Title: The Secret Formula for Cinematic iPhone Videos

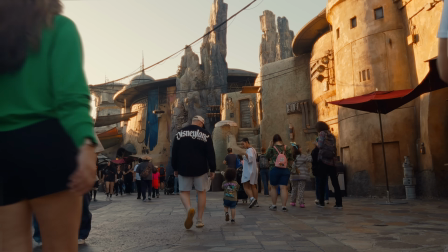(4:49)
Now, the reason you want to do that is because when your iPhone is looking at anything through the camera, it's trying to balance the exposure all across the board.
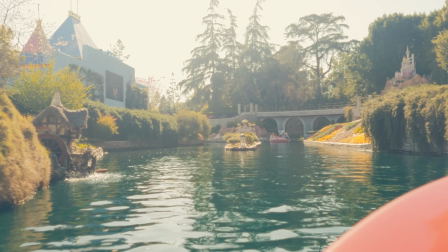(4:57)
And a lot of the time, it's trying to balance out the exposure in the shadows. It's trying to bring those up, which in turn makes your highlights look blown out.
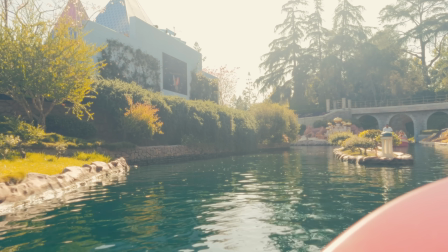(5:04)
And if your highlights are blown out, it's going to be a lot harder to actually bring that detail back once you go into color grading.
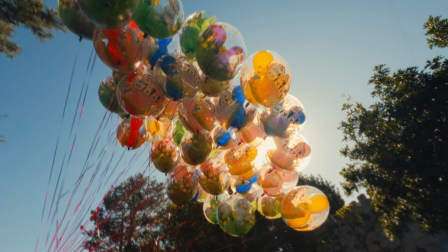(5:10)
So when you pull your exposure down to -0.7, it's kind of a safeguard to make sure that your iPhone isn't automatically blowing out those highlights.
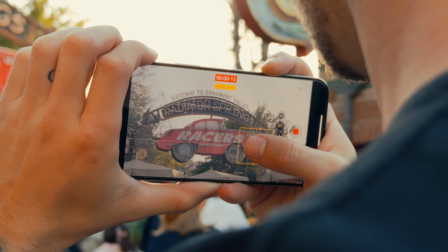(5:19)
And when you're shooting, I'd still recommend, tapping on those highlights and trying to lock your exposure just in case. But this is something I always have set no matter what. Okay, now the second step in making your iPhone footage look more cinematic actually isn't in the settings.
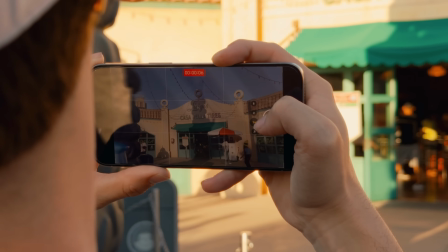(5:34)
It's about the filming itself. Now, when you're filming, I'd really recommend just using the main 1x lens.
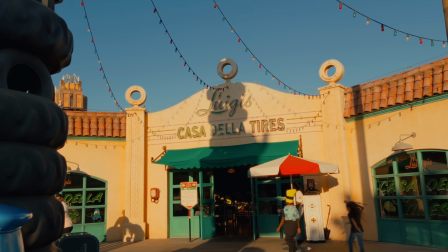(5:40)
Even if your camera has other lenses, it's not that they're terrible, but nothing's gonna be nearly as good as the 1x. I mean, if we were to like order my favorite lenses just on the iPhone 15 Pro Max, it would be the 1x, the 0.5x, the 2x, and then the 5x.
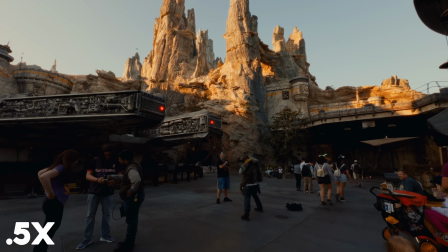(5:55)
The 0.5 is great, especially if you want to capture like the wide landscape or whatever's happening around you.
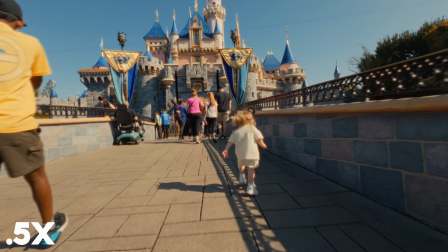(6:00)
I use that one a lot when I'm doing like a follow scene, like I'm chasing my daughter running down the sidewalk.
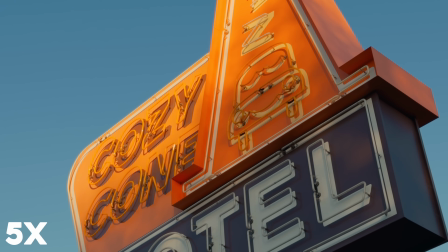(6:06)
The 2x and the 5x are good if you want to just punch in a little bit tighter. But generally speaking, with all these lenses, even the 1x, you need a good amount of light for them to look good. And actually something else that I've noticed is that depending on your subject, like what you're filming, the 2x and the 5x don't look very good. They actually look kind of muddy. And probably the biggest factor here is going to be your lighting, but I especially notice it with portraits, like really, really tight shots of faces. So something to keep in mind, the 1x is always going to be better, but feel free to punch into a 2x or a 5x. The next thing here is actually just shooting in the best possible lighting. Now, when we were at Disneyland, what was kind of nice is that I didn't plan on shooting midday.
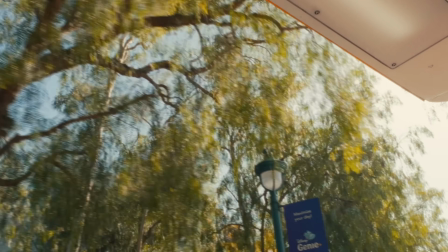(6:48)
So in the morning when we got there at like 8 a.m., 9 a.m. I shot a few clips because the sun was lower.
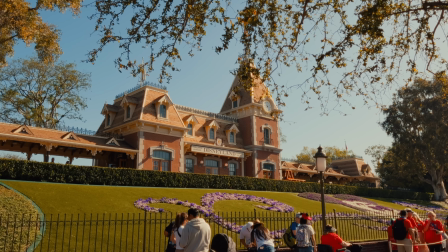(6:54)
The lighting was just a lot more pleasing. But once it got midday, the sun was directly overhead.
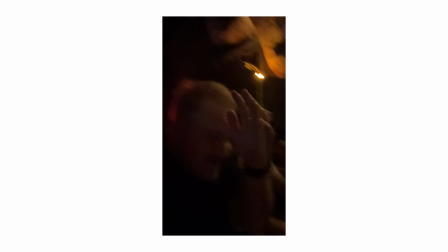(6:59)
The lighting just didn't look very good. So I put the phone down and I actually enjoyed the rides and everything we were doing. And then once we got into the late afternoon, evening, it was about 6:30 p.m.
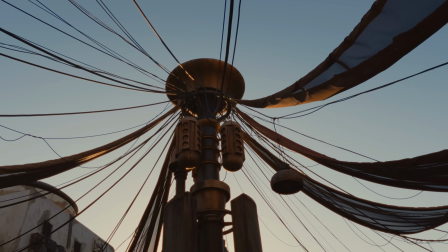(7:09)
The lighting was a lot lower once again. And that's a big thing you're gonna see in a lot of different iPhone commercials shot on iPhone campaigns, is that the lighting is probably the most important element actually in making those cameras look good.
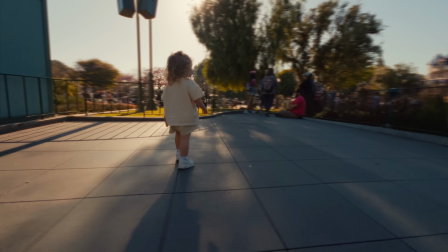(7:23)
And not only that, but actually putting the light on the opposite side of your subject, or at least at an angle to your subject.
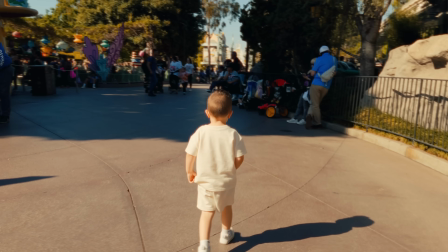(7:30)
If you're shooting in the same direction that the light is coming from, it's gonna make your image look pretty flat.
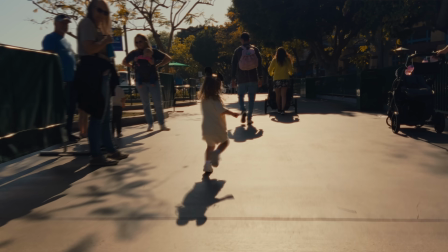(7:35)
But if you hit it at a slightly different angle, especially if you're shooting on the shadow side of a person's face,
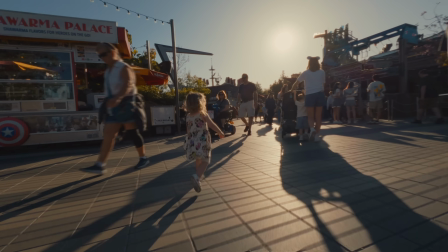(7:40)
it's gonna look just a lot more cinematic, really, really easy hack. So wherever the light is coming from, hop onto the opposite side and shoot against the lighting. Another thing you can do here is actually with your composition, turning on the grid in your settings. The key to a cinematic image isn't always about resolution. It's not always about sensor size or focal length.
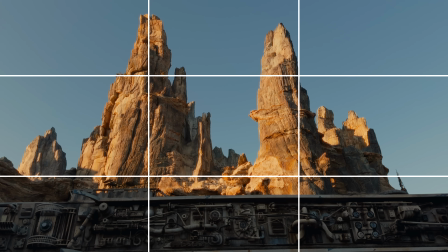(8:01)
To me, honestly, more than anything, it's about your composition. Creating a composition that is just really, really engaging and cool.
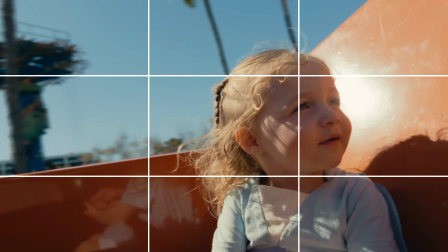(8:07)
Your main subject is centered or it's on one of the thirds. You have good leading lines. There's a lot of different elements that go into that. But if you take the time to really find just interesting composition, it's gonna make your image look so much better.
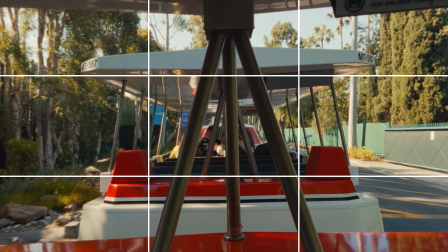(8:20)
Even if you didn't change any of the settings that I talked about, focusing on composition will completely transform all of your iPhone clips. And then the last thing in this step is your movement. If you have good composition, first off, you don't necessarily need movement.
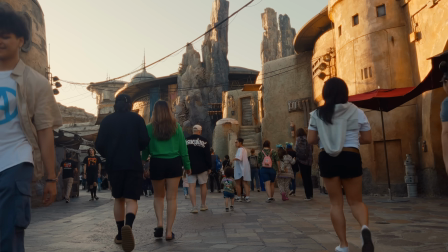(8:34)
You can have a nice, clean, static shot. If you are gonna add movement, I love just a simple push in, pull out,
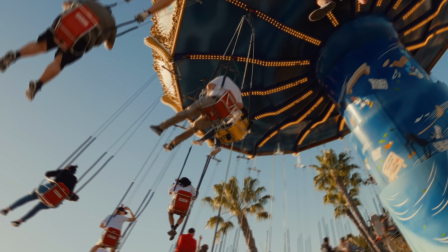(8:41)
tracking my subject a little bit, tracking the movement so it's motivated with whatever subject is in my scene.
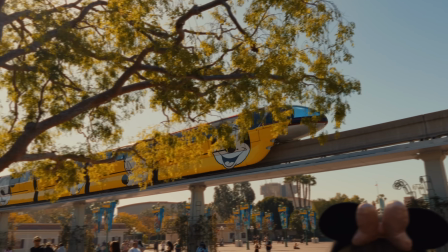(8:47)
Those are the types of shots that I really like. Just panning or tilting or whatever, unless it's telling a story or it's following the subject, in my opinion, it's not worth doing.